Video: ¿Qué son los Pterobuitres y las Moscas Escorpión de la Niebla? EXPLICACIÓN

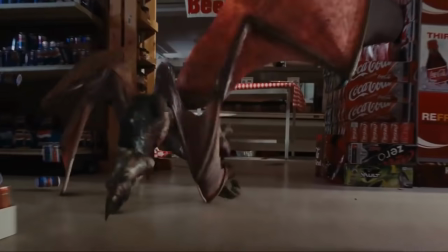Cuentan con unas patas traseras con doble articulación y con tres ganas al final de estas.
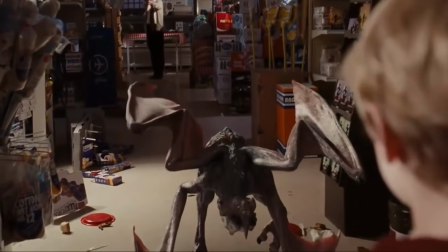También tienen cuatro extremidades aladas en total, dos de estos las usan como brazos y las otras dos alas están pegadas en su espalda,
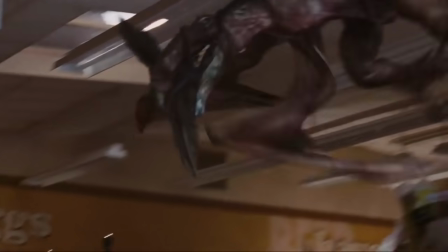lo que les da una apariencia muy característica y única, sobre todo cuando extienden sus alas para asustar a sus posibles presas.
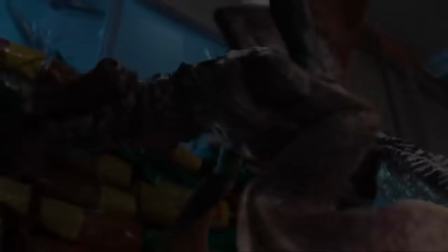cuenta con un pico grande y filoso al final de su cabeza, y este lo usan como su principal arma cuando atacan a sus presas.
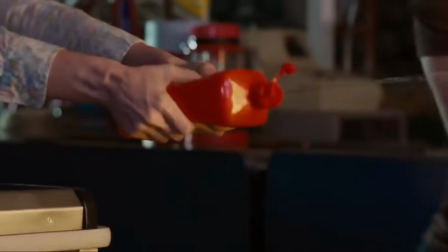Los terobuitres al igual que las mosqueras de escorpión en realidad no son muy inteligentes y solo atacan a sus presas de forma rápida y fuerte, actuando como animales salvajes.
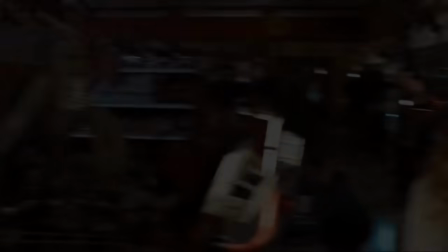Es por eso que cuando entran al supermercado, estos seres solo persiguen a las mosqueras de escorpión derivándolo todo, sin tener nada de cuidado o conocimiento de su entorno.
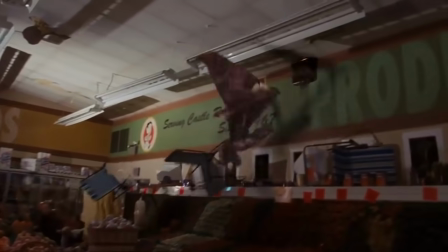Es así que eventualmente uno de estos seres es prendido en fuego y muere. A pesar de todo, debido a su tamaño, peso y su comportamiento feroz,
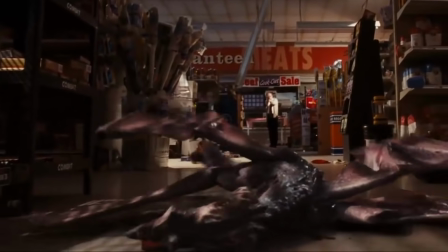estas criaturas sí pueden ser mortíferas y peligrosas para los seres humanos, es por eso que uno de los Tero Buitres mata a Tom rápido,
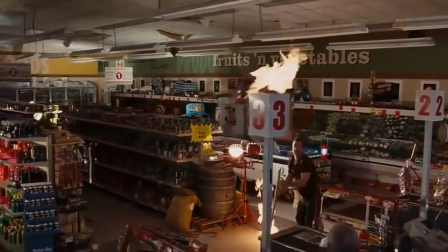mordiéndolo en el cuello. Un dato curioso que es importante mencionar, es que en la novela de Stephen King llamada View y Gocho, un coche perverso,
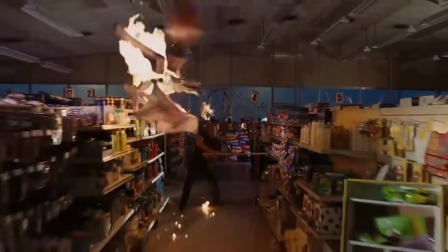una criatura similar a los Tero Buitres aparece, y se implica que es una criatura interdimensional,
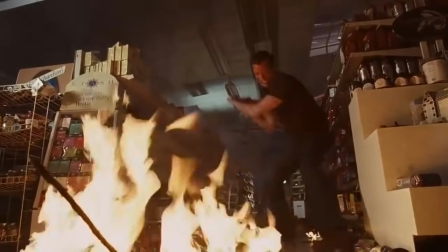la cual es probable que sea de la misma especie de los Tero Buitres, y que viene del mismo lugar que las criaturas de la niebla.
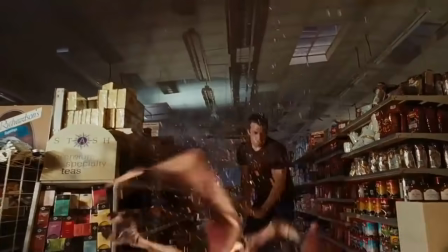Cuando la criatura en la autanovela muere, también se disuelve rápido y se transforma en un charco de una sustancia negra,
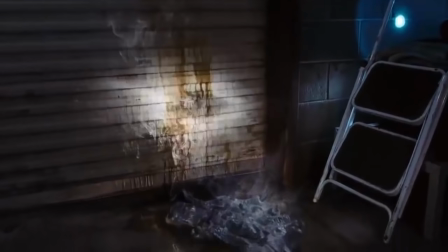como le pasa a los tentáculos del planeta X en la película y en la novela. Por esto podemos concluir que ambas criaturas vienen del mismo lugar.
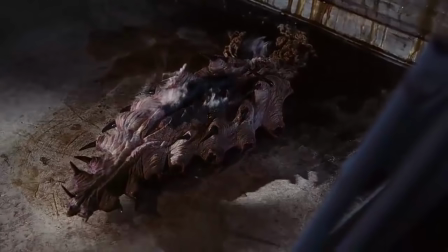El director Frank Dabon y el equipo de efectos especiales a cargo del maestro de los monstruos Greg Nicotero crearon a los terobuiters y las mosquedas de escorpión para la película.
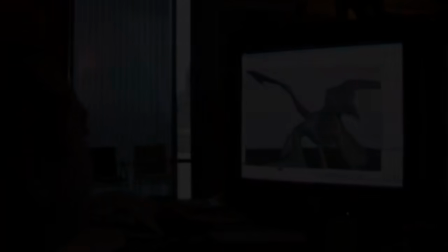Nicotero y su equipo tomaron como referencia algunas fotos de insectos bajo el microscopio, cangrejos y animales artrópodos para crear el diseño final de las mosquedas de escorpión que vemos en la película.
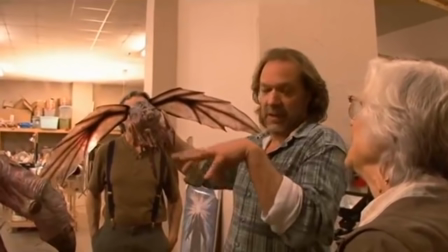El equipo de efectos especiales esculpieron varios modelos de las criaturas, y luego ya se crearon las criaturas para la película, que en su mayoría eran animatrónicos, sin embargo también se hicieron algunos títeres de las criaturas. Los animatrónicos de las mosqueras de escorpión podían mover sus cabezas, ojos, sus alas y sus colas, viéndose así muy realistas y aterradores.
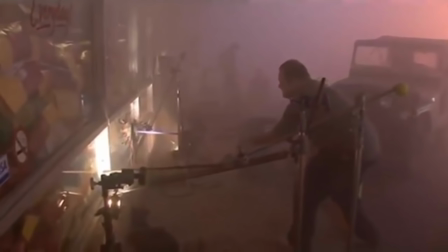La mayoría de estas criaturas prácticas se usaron para la escena cuando las mosqueras de escorpión entran al supermercado y atacan a los supervivientes.
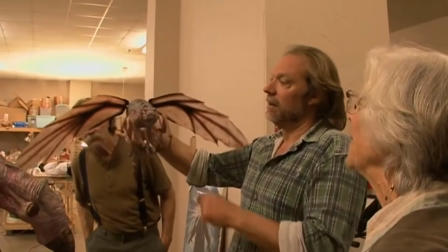También cuando aplastan a las criaturas y las matan, se usaron a los títeres prácticos de estos insectos.
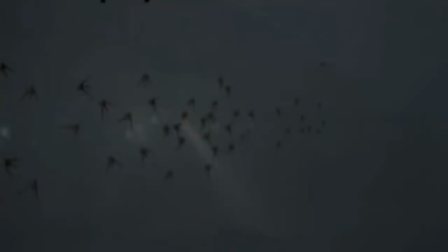Desafortunadamente, debido al presupuesto, las mosquias de escorpión que aparecen en las ventanas de la tienda fueron hechas completamente con CGI o animación por computadora.
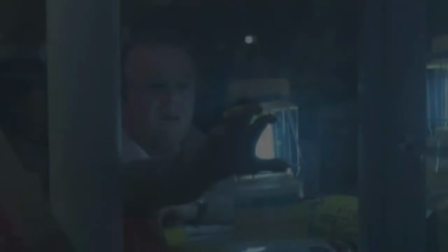Sin embargo, debido a la dedicación de los artistas de efectos especiales,
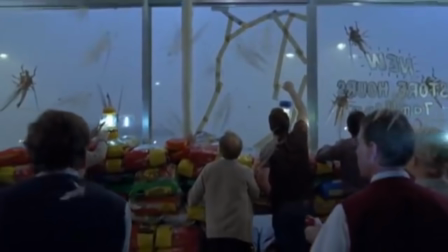al final las mosquias de escorpión se ven muy realistas y atarradoras, ya que se combinan con la densa niebla que está fuera de la tienda y con la poca luz. Esto ayuda mucho a que las criaturas se vean más realistas. Los torobuites fueron también un trabajo muy difícil para los artistas conceptuales de la película, ya que Frank Darabon y Greg Nicotero querían que estas criaturas fueran únicas y se vieran como la combinación de un pterodáctilo con un dragón.
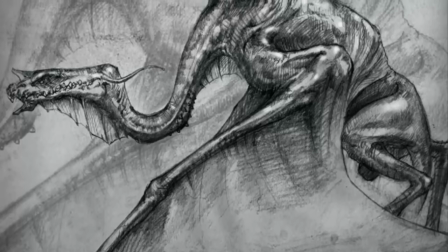Greg Nicotero dijo que tomaron como inspiración principal a la nave X-Wing de Star Wars para así crear el diseño final de las alas de los pterobuitres,
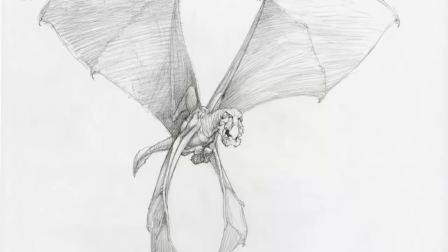ya que él pensó que sería genial dar a la criatura dos pares de alas en lugar de uno, para que así se viera más antinatural, y esto similar a las naves X-Wing. El equipo de efectos especiales crearon a un modelo animatrónico tamaño real para la película,
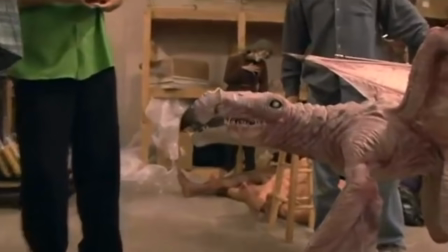el cual podían controlar completamente y podían mover la boca, los ojos y las hadas de la criatura. También se crearon algunas marionetas más pequeñas de la cabeza de las criaturas.
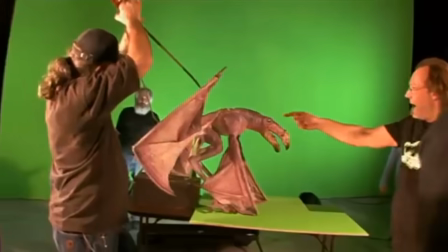En la postproducción de la película, se les agregó a las marionetas y a la criatura animatrónica la animación por computadora o CGI,
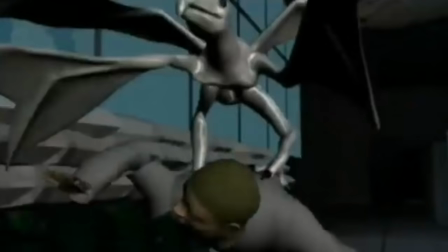para darles más fluidez a los movimientos a los terrobuitres. Es por eso que en muchas escenas los terrobuitres se ven muy realistas y geniales, porque una buena parte de las escenas donde aparecen se hicieron con efectos prácticos.
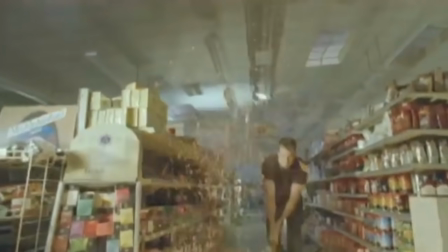Algo muy interesante es que inicialmente se planeaba crear diferentes tipos de terobuitres, con otra variante diferente,
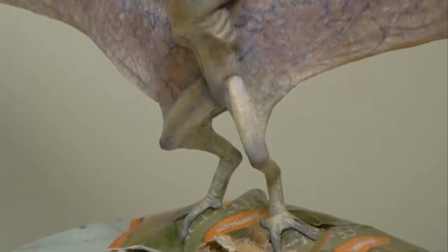los cuales iban a ver más acorde a la novela, con una cabeza triangular, solo dos patas traseras y dos alas,
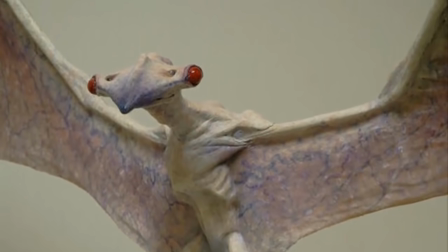un pico grande en su cabeza y dos grandes ojos rojos.